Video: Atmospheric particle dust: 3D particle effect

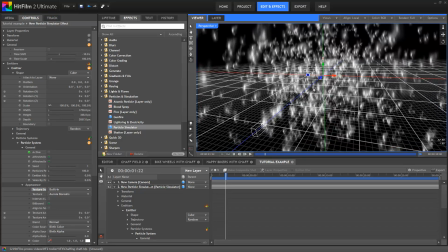Okay, so if we move around here, you can see we now have a textured particle system, but they're all kind of the same way around, all looking very, very similar.
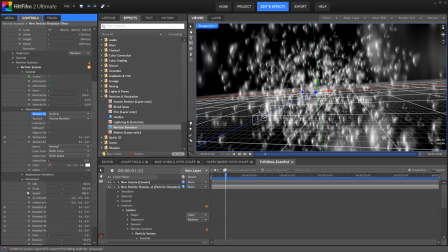And we don't want that because each little bit of chaff should be a separate piece. You don't want it to look too computer generated. The way to do this is to go into the appearance variation controls and add some random variation. So starting off here, texture angle, this means that each particle can have a varied beginning angle.
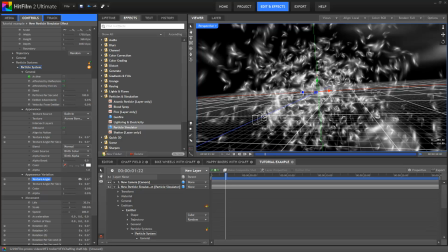So you can see immediately everything looks far more varied, with each texture being at a different angle to the others.
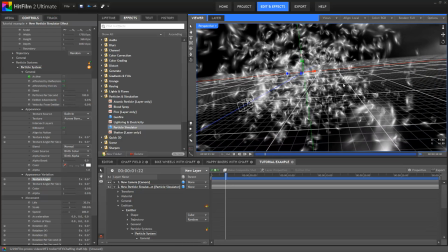And even though we're still using a very limited number of textures, it immediately looks like there's more variety.
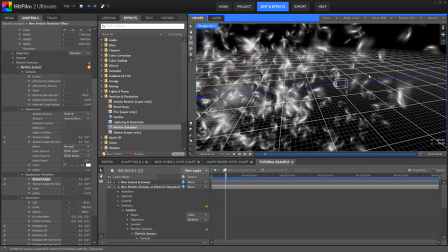Okay, in addition to this, there's another setting which is texture angle per second, and this determines what the texture does over time.
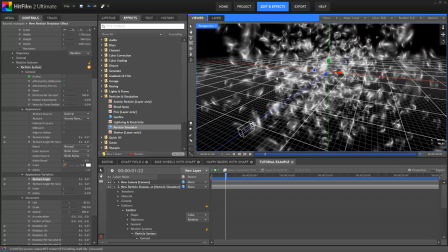So the texture angle determines the initial angle of the texture. Texture angle per second actually introduces some animation to the texture.
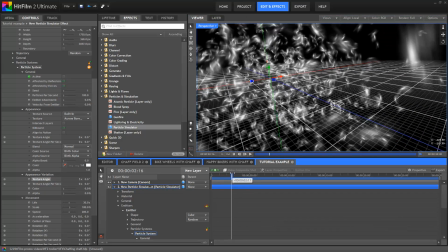So currently, you can see that they're all staying exactly on the same angle throughout their entire lives.
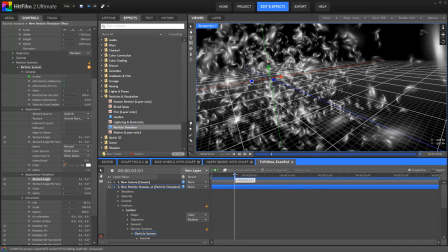Whereas if we increase the texture angle per second, they're going to start rotating at a particular speed.
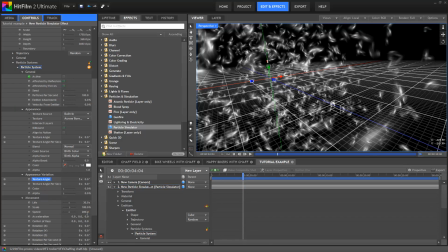Okay, to make this easier to see, I'm just going to lower the speed down to 0 because we don't want the actual particles moving around too much.
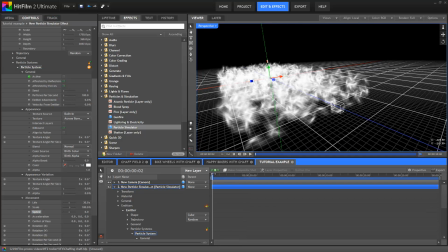You can see they've all clumped together in that cube shape now. So we're actually going to drop down the size.
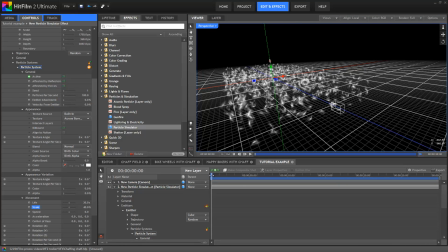So now that the particles aren't actually moving, you can see that they're all just staying completely in place. But if we increase the texture angle per second, we now get this subtle rotational movement in each of the particles, which looks much more like something is floating in the air. Okay, so this is starting to look a bit more like it does in the final shots.
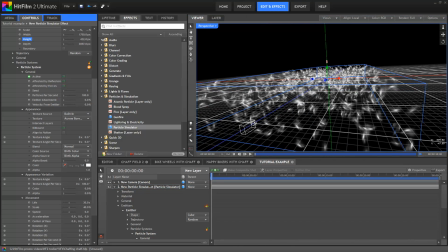I'm just going to adjust the shape of our cube, because obviously now that we've slowed down the particles and made them smaller, we might want to adjust the cube shape a bit more as well.
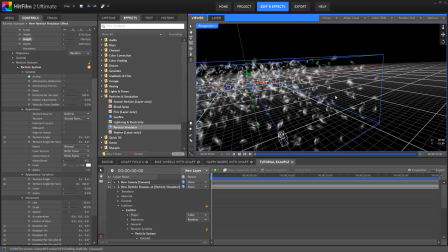Okay, currently everything is still looking a bit too samey. Every single texture is exactly the same size, for example.
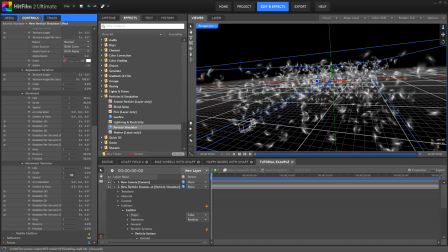So going into movement variation, increasing it to 30%, you can see that we now have different sized particles.
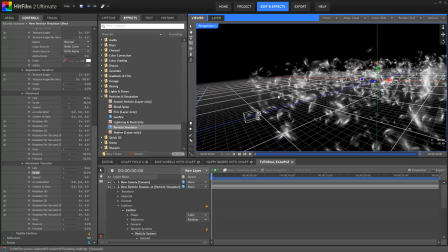Some of them large, some of them small. It looks far more realistic. You don't want every single bit of chaff to look exactly the same.
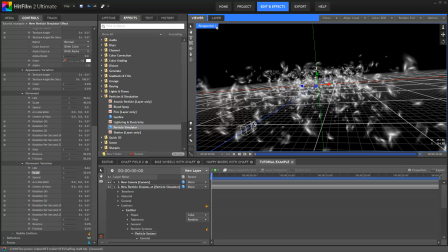So we're kind of there with our main effect. Let's switch back to the active camera to see what it looks like through the camera.
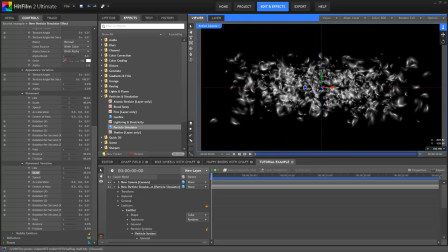Okay, if we move around you can see that we've got this really nice 3D depth effect going on, but everything's looking a little bit too dense and a bit too large.
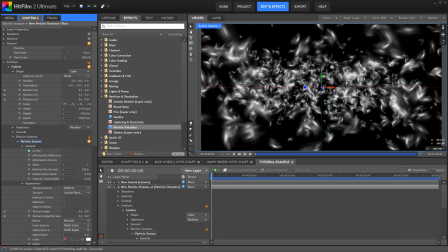This currently looks kind of like a flock of seagulls exploded just off camera.
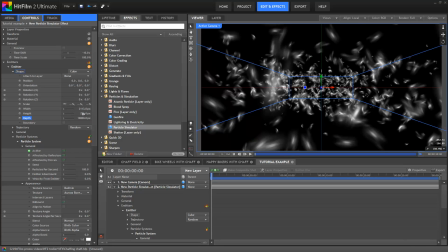So let's increase the size of the cube so that these particles spread out a little bit more realistically.
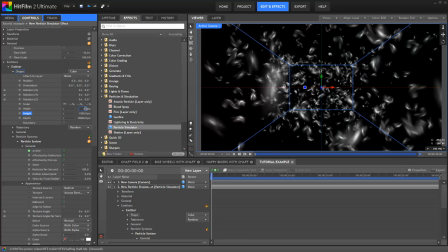We'll just really ramp up these values quite large. Okay, that's looking better.
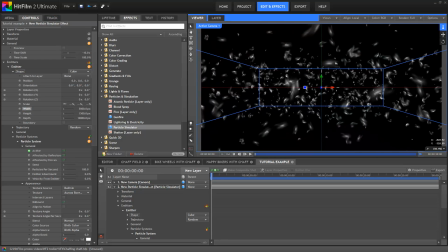You can imagine now as the camera pushes through that this will look like a much more subtle atmospheric effect. But of course currently we just have white particles. You can see there we go, they're moving around nice and slowly, rotating slightly.
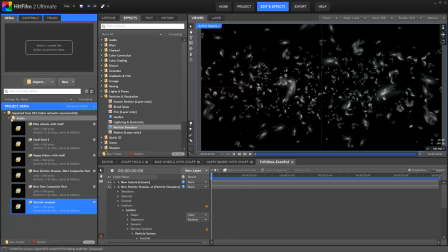What we need to do now is actually drop in a video layer so that we can start to composite it realistically. So I'm just going to select one of the shots from the trailer and we'll just drop that underneath.
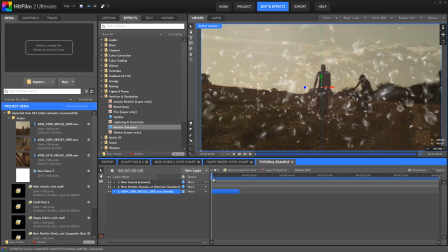And suddenly it becomes very apparent that our particles are very, very white. And we don't want white particles because that looks weird.
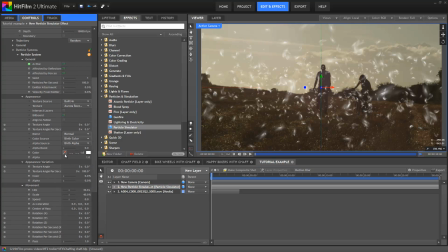So what we could do is go into appearance and just simply change the color like this. I just picked a color off the ground and it looks immediately lots better. But as before, we now have every single texture being the same color. Now if we increase the variation of color, you certainly get variation, but in every single color,
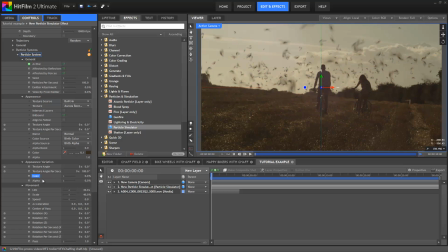and we get this slightly crazy psychedelic kind of floating atmospheric haze, which we don't want. So instead, I'm going to go to the lifetime panel and use the color property here. Okay, so there's multiple ways you can use the lifetime color. I'm actually going to go into the type and choose random.
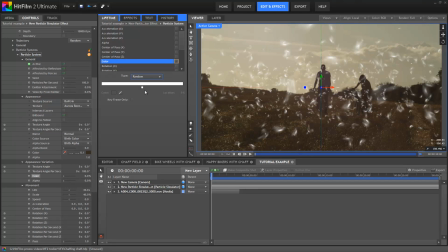What this does is you can then create a gradient and each particle will pick a color from that gradient at random. So let's put this tab over here and then we'll use the pipette to select a bright area of the ground. So one of these little highlights on the grass down here perhaps, round about there.
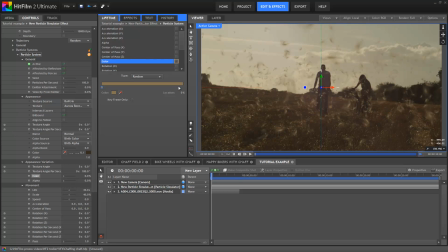Okay, so that looks good. But then we're going to make another tab and select a dark area. Okay, so now we have each particle is picking a color from somewhere on that gradient.